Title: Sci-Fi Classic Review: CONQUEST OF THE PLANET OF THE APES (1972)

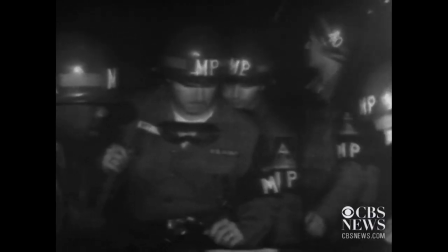(4:19)
Despite being British, Dane leaned heavily on current American anxieties, even going so far as to model the climax of the script on the Watts Riots.
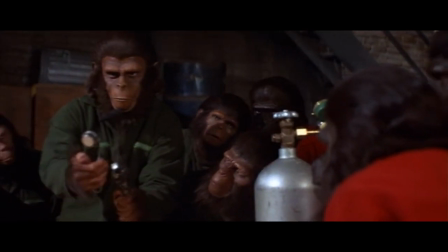(4:28)
This immediately caused tension with the studio, which was excited by Dane and Jacobs' decision to take the series in a more action-oriented direction,
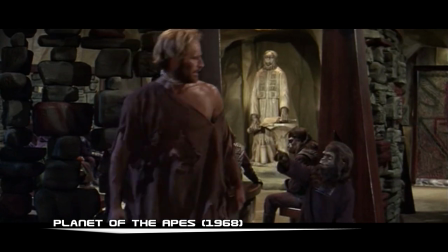(4:36)
but was eager to maintain the family-friendly audience cultivated by three successive G-rated pictures.
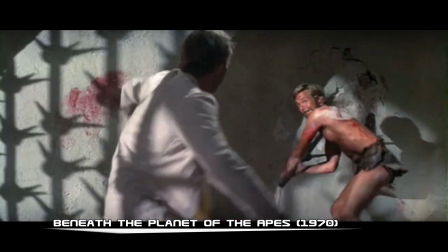(4:42)
Despite the studio's concerns about violence, though, Jacobs moved ahead with Dane's script and hired as director J. Lee Thompson,
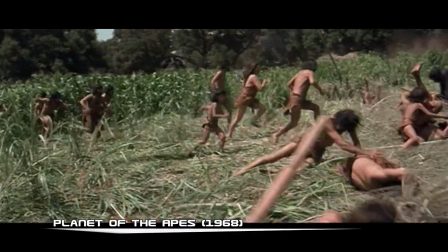(4:49)
who had been previously considered for the original Planet of the Apes and who had achieved a good reputation following The Guns of Navarone and Cape Fear.
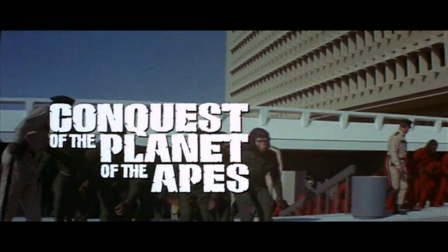(4:57)
With a minuscule budget of $1.7 million, work began on Conquest of the Planet of the Apes.
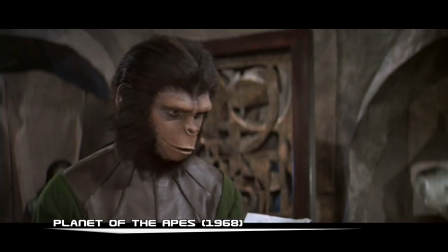(5:07)
Roddy McDowell, who portrayed Cornelius in two of the three previous films, was brought back to play his character's own son, Caesar.
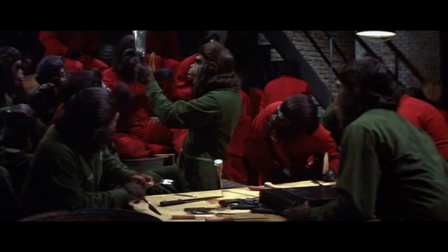(5:15)
McDowell does an amazing job behaving similarly enough to Cornelius to be a believable son, but also charting a very different course,
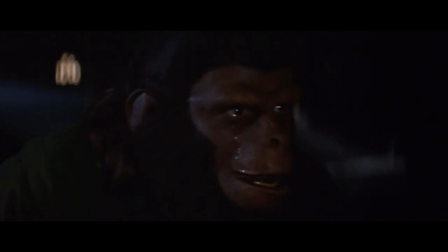(5:23)
one in which his ape character becomes embittered and ultimately radicalized against all of humanity.
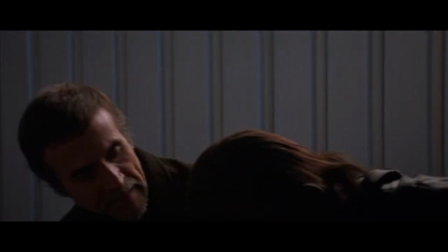(5:29)
Reprising his role as the good-hearted circus owner Armando, whose death is largely responsible for Caesar's radicalization, is Ricardo Montalcan.
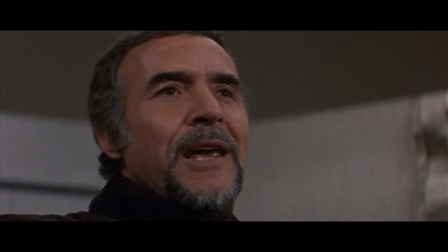(5:38)
I mean, Ricardo Montalban.
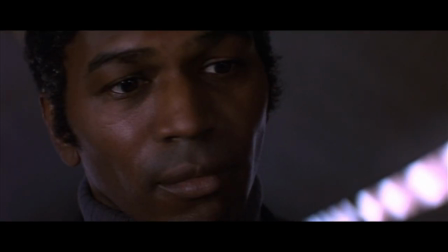(5:39)
The only other good human is Malcolm McDonald, the sympathetic governor's aide who helps Caesar and tries to pull him back from the brink of madness in the end.
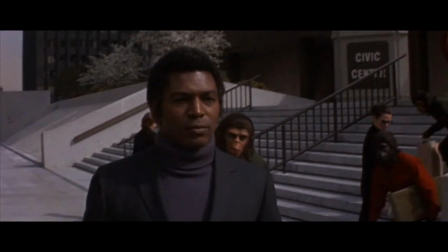(5:48)
It was obviously important to cast an actor of color in the role, and they chose the television veteran Harry Rhodes, probably best known for his role in Roots.
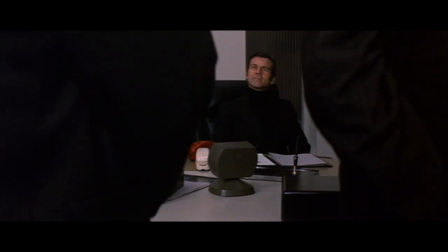(5:58)
The primary villain, Governor Breck, is played by veteran actor and one-time Academy Award nominee Don Murray,
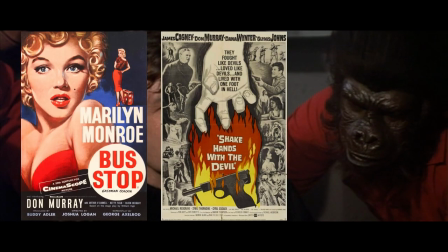(6:05)
best known for movies like Bus Stop, Shake Hands with devil and advise and consent,
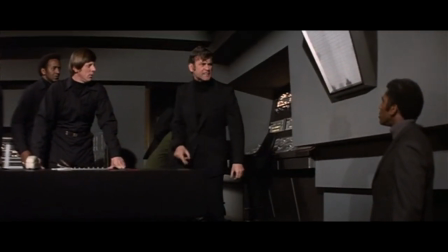(6:09)
while the
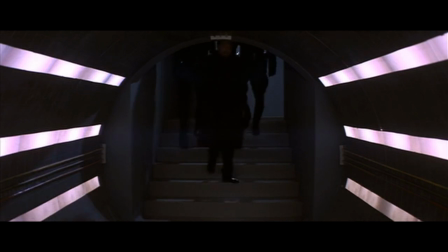(6:16)
comedian Severn Darden plays a secondary villain as the Mengele-inspired Culp. As for the female lead, the chimpanzee Lisa, Arthur Jacobs' own wife, Natalie Trundy,
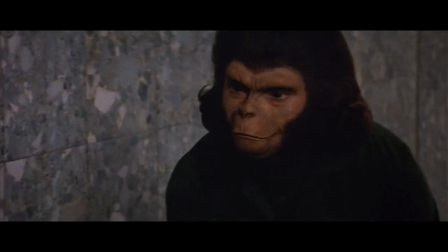(6:30)
returned for her third role in a Planet of the Apes film, following her roles as a Mutant in Beneath the Planet of the Apes,
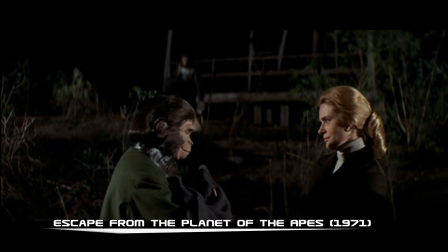(6:36)
and the animal psychologist Stephanie Branton in Escape from the Planet of the Apes. Filming began in late January of 1972,
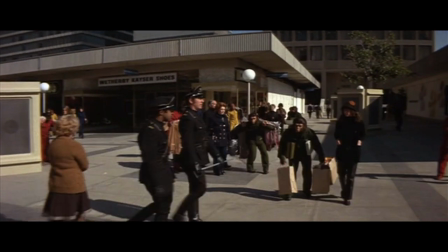(6:45)
with most of the exterior locations being filmed at Century City on what used to be part of the Fox backlot and at the University of California Irvine,
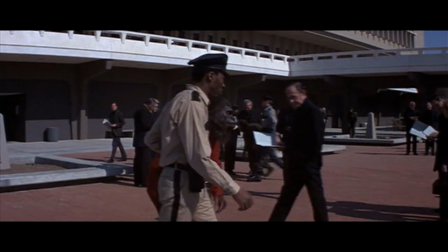(6:53)
where newly constructed modernist buildings lended a near-futuristic look.
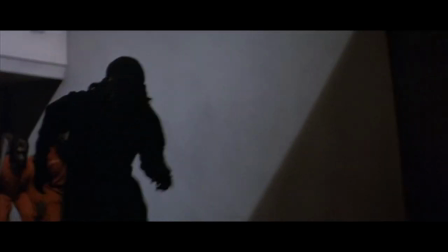(6:58)
Despite the low budget, director Jay Lee Thompson was able to take advantage of dark settings and dynamic camera angles to hide many of the constraints,
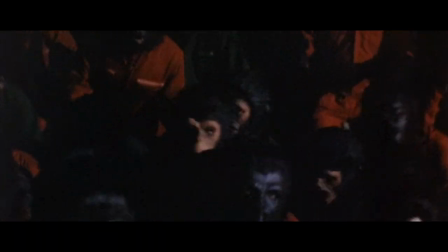(7:06)
and he relied on old-school filmmaking techniques to make small crowds seem much larger than they were.
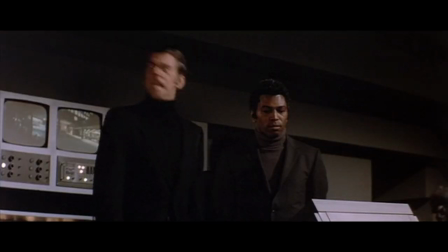(7:13) My god, there's more!
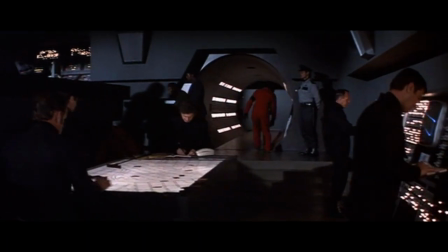(7:15)
In a further effort to save on costs, many props, sets, and costumes were borrowed from several of Fox's television properties,
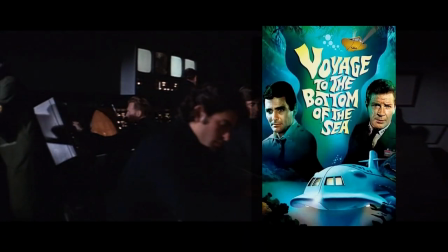(7:23)
including Voyage to the Bottom of the Sea and the Time Tunnel,
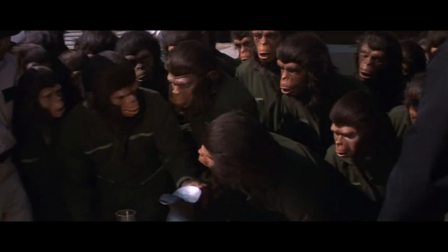(7:26)
and most of the background apes were given pull-over masks instead of getting the full John Chambers treatment the series was
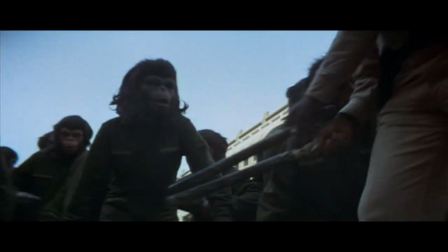(7:32)
famous for.
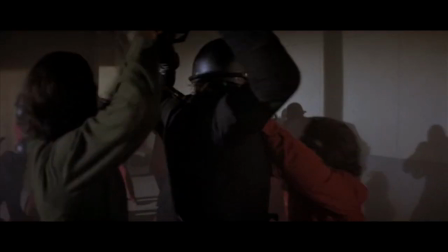(7:33)
The real difficulties came after a first cut was assembled, which test audiences decried as too bloody, too violent, and much too harrowing for children.
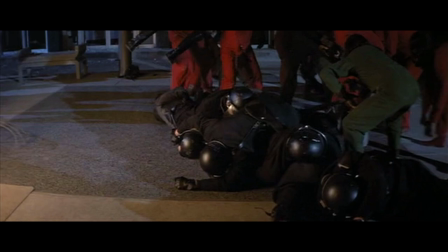(7:42)
The studio, worried about an R rating, demanded cuts to several of the more brutal scenes and a drastic change to the ending.
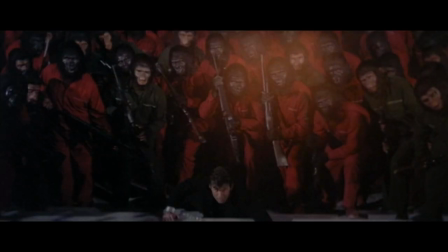(7:50)
In the original ending, which you can find on the film's Blu-ray release, after Caesar gives his climactic speech denouncing humanity,
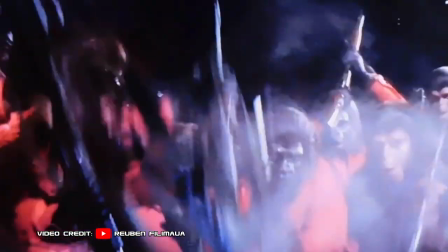(7:57)
the gathered mob beats Governor Breck, presumably to death, and the film cuts to black. While all three of the previous films were notorious for shocking and downbeat endings, this ending was simply too upsetting for the studio and test audiences,
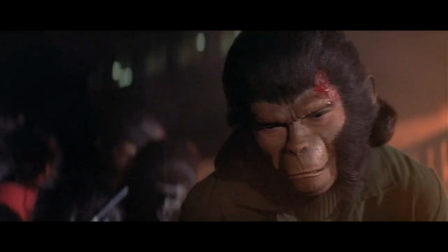(8:11)
forcing the filmmakers to dub in new dialogue from Roddy McDowell in which he tells the crowd to lay down their weapons.
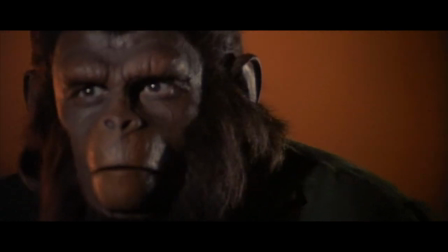(8:19) But now, now we will put away our hatred.